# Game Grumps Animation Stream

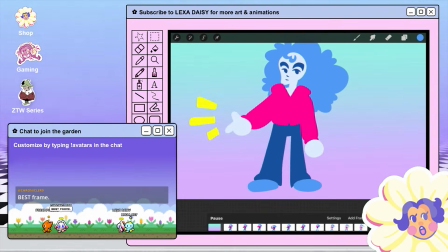(42:46)
Or a yellow sparkle behind a blue sparkle just to be slightly off center following it. Ooh.
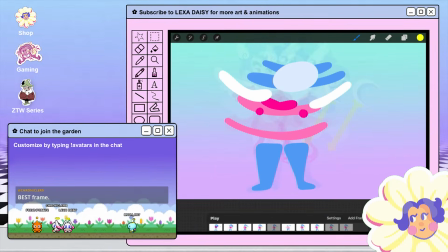(42:56)
Now I do kind of want to add the yellow into the smear frame too. Let me see. It's going to go from here to here. It's the yellow is like so like electric. It like really pops on this background too.
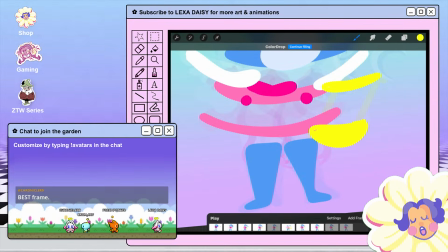(43:11)
I think because we've got some purple in it. And purple and yellow are complementary.
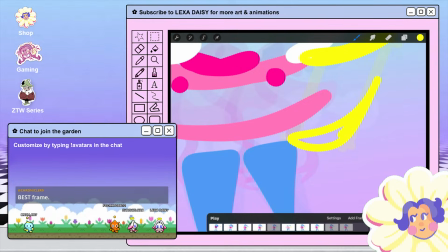(43:19)
So they look really good together. Can add some more yellow.
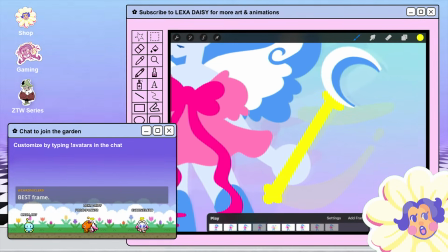(43:26)
I think I agree. It's here and it's so electric and bright that my eyes just want to look at it.
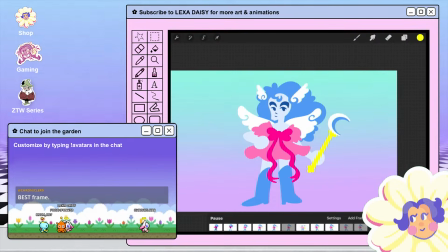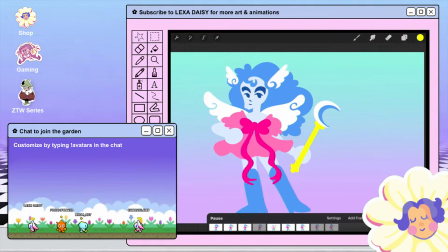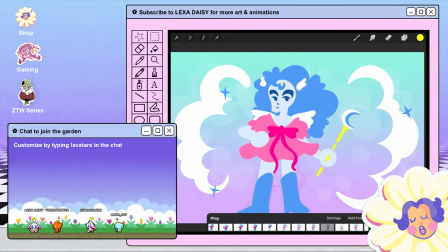(43:44)
I do kind of want to see maybe a couple yellow sparkles. I'm gonna do a couple yellow sparkles. Let's see, if the yellow is over here though, I do want to put the yellow sparkles on the other side. Let's see about this.
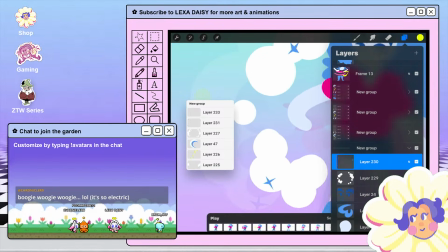(43:59)
Let's do one over here. Although a yellow sparkle over by the scepter.
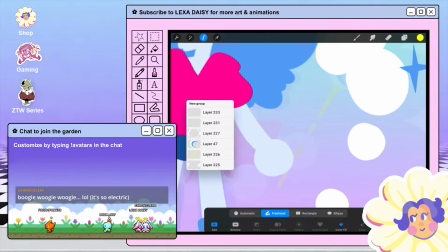(44:08)
Okay, 2 yellow sparkles. We'll do two in one. Here we go. Let's see what it looks like. Okay, one on that side.
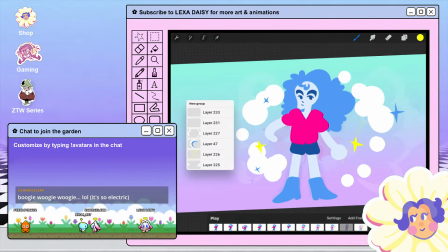(44:20)
One on the other side for symmetry. Next frame.
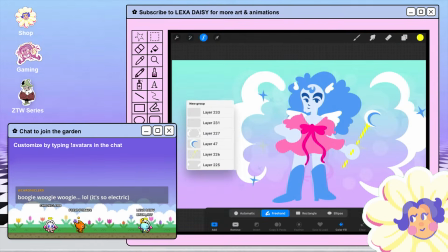(44:31)
Here we go.
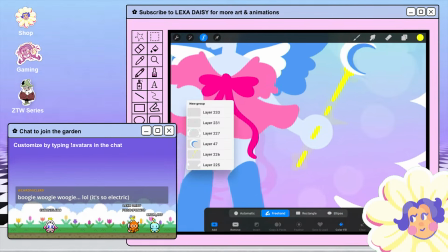(44:36)
I'm losing track of all of my sparkles.
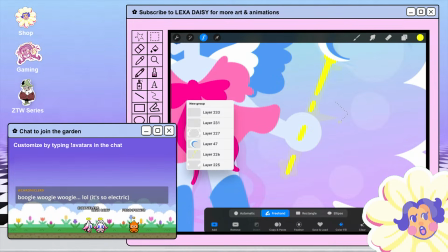(44:41)
Okay, we're gonna make this one point off to the left and like this. Actually, I want to make it a little bit bigger. I've been making the sparkles too small, I decided. Giant sparkle.
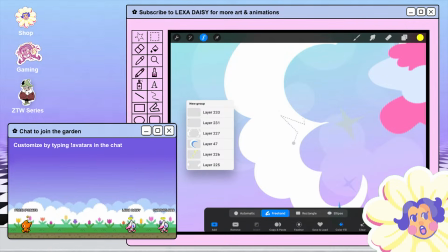(44:56)
Okay, off to the left a little bit. Giant sparkle.
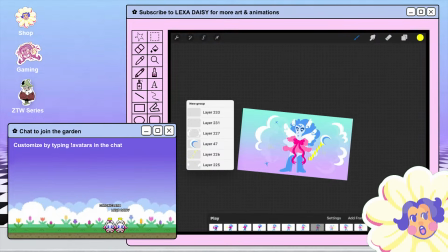(45:04)
Oh, it is so glittery and wonderful. Okay, last frame.
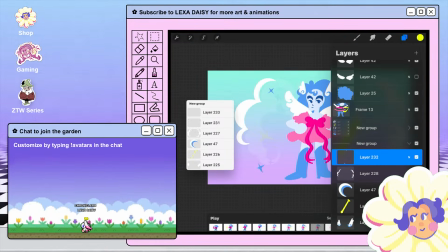(45:12)
This one here. I'm gonna make it like really small.
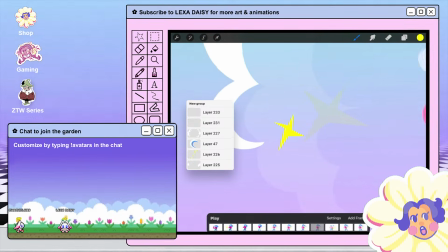(45:19)
So it kind of like twinkles in and out, like so.
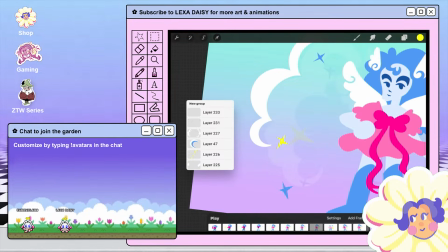(45:25)
It doesn't show up too well on the white cloud though. It's making my eyes vibrate looking at this.
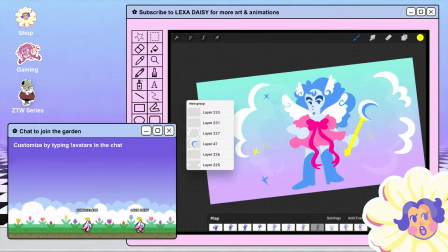(45:38)
Okay, last frame for the other side. Let's see.
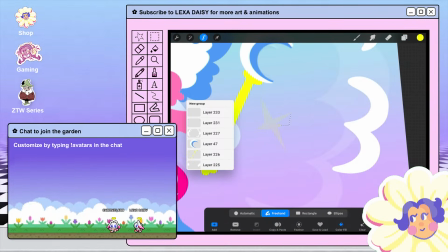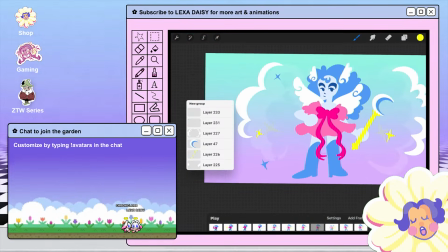(45:48)
All right, now let's play
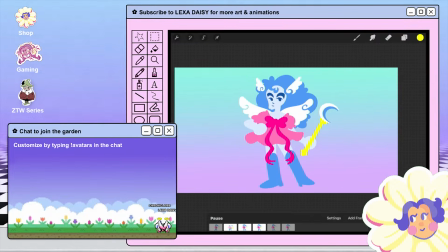(45:52)
it. Best frame. Boogie woogie woogie. It's so electric. The technical term, I should say the technical term. It's very saturated.
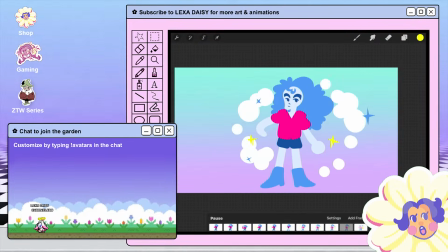(46:15)
I like my my random nondescript descriptors. Okay, how about this too?
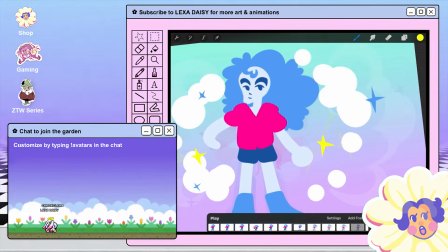(46:28)
I really like the idea of adding more yellow accents. I have another idea to the sparkles.
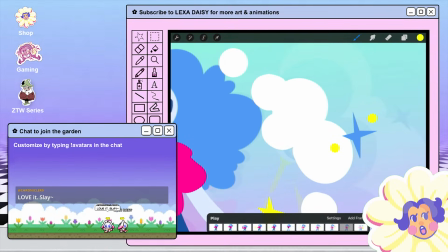(46:36)
Little like dots. I love adding little details like this.
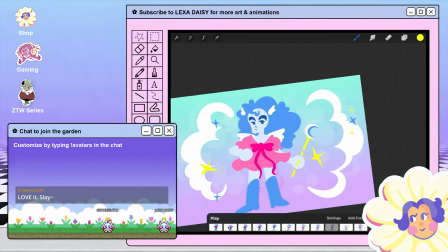(46:42)
1, 2. Just small stuff like that.
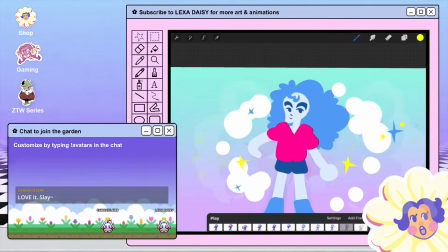(46:48)
It will add. It will add. Just 2 frames. I'm just gonna do 2 frames. How about this side?